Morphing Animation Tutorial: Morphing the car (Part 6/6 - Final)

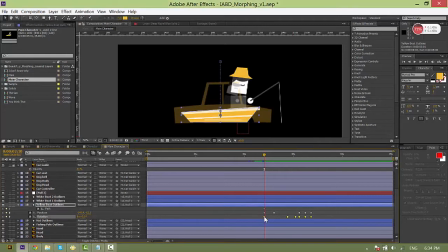[4:09]
Here, the rotation, I drag it back like this. Move it up and then start rotating and when landing, I delete this keyframe. Move the second keyframe here.
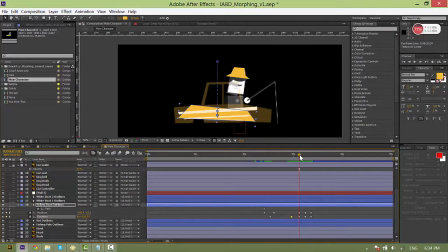[4:26]
When it falls down, it will be compressed, Next, then bounce up and land again. For the path, we go to this mark and right here, we need to make the boat whole look like the car.
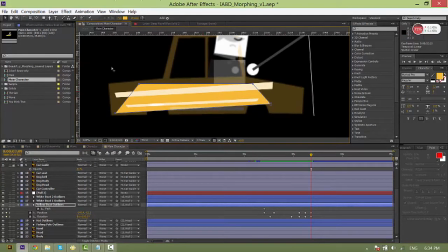[4:48]
Here I will have to add some more points on each path. I select the pan tool and choose the second icon which is the pan with a plus sign. we will add more points on our boat and after that we will move it like this.
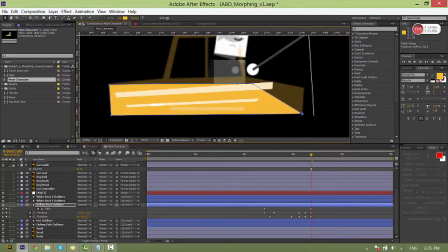[5:07]
Fit it with the car guide. Let's see.
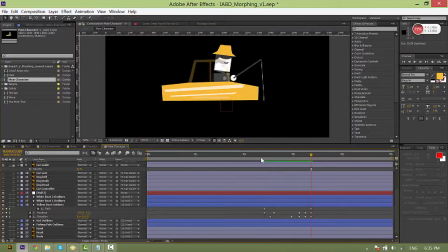[5:16]
To add more dynamics to the motion, I will morph the car a bit after two frames.
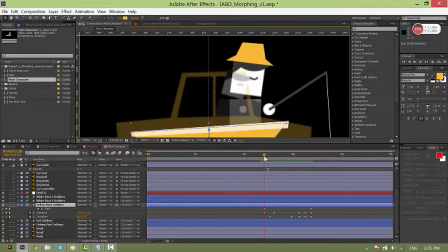[5:22]
From the first keyframe, move forward about two frames, choose path and here I slightly move it like this.
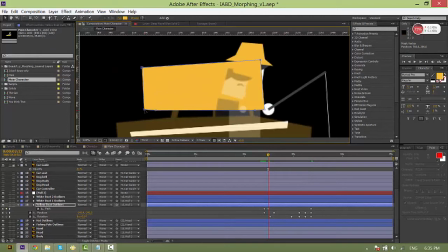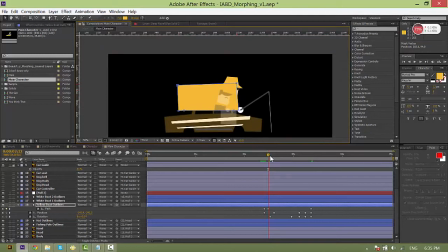[5:37]
I change its shape. Forward a few frames, I will turn it into a square.
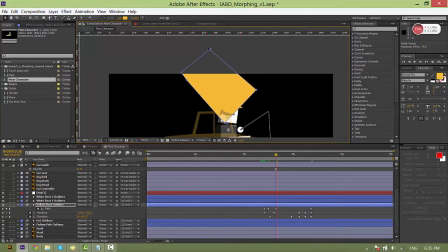At the same time I will size it down a bit. This is up to you, you just shape your motion until you're satisfied.
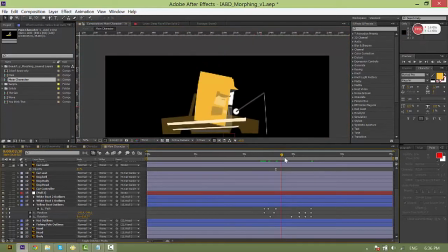[5:59]
What's important is that your motion must be smooth. Right here at this point I will also fix it a bit.
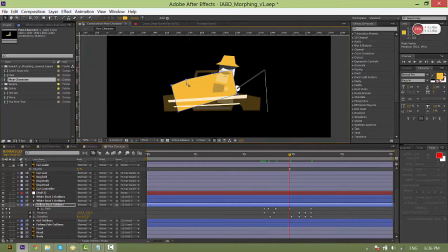Let's watch.
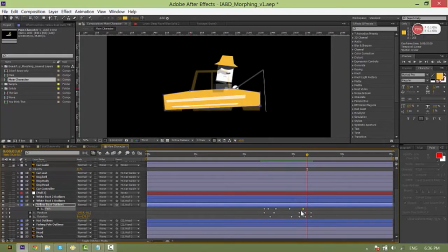[6:25]
We need to drag the last keyframe to here.
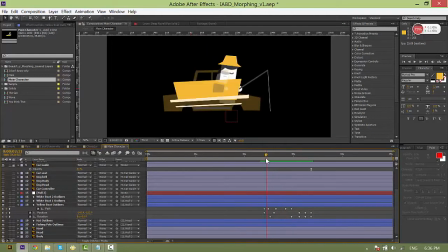You can see that our motion isn't very smooth yet. It's still too slow so we have to move some keyframe up to make it faster.
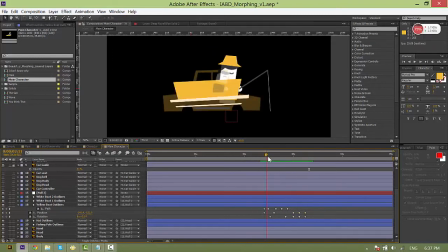[6:58]
The boat will bounce like this.
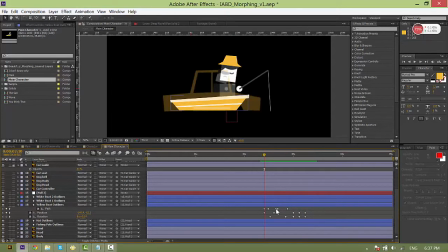Okay, finally I'm satisfied with the boat hull turning into the car. pretty tough huh then we apply easy ease to it is
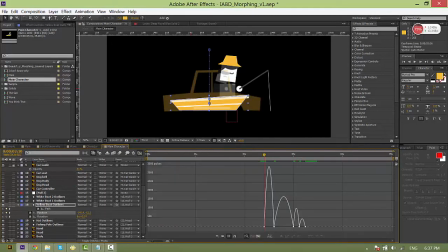[7:31]
the position first position it to fly up so look everything let's
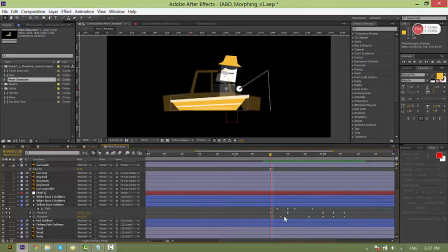[7:43]
see okay as for the rotation I only easy is the first three keyframes only the first three the reason is that for the remaining two, I will apply this code to make our motion more interesting.
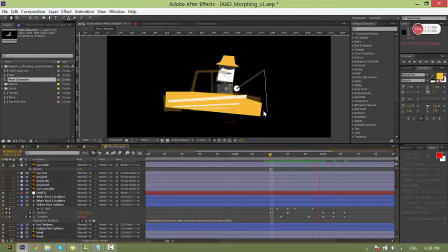[8:03]
As you can see there, it has this bounciness.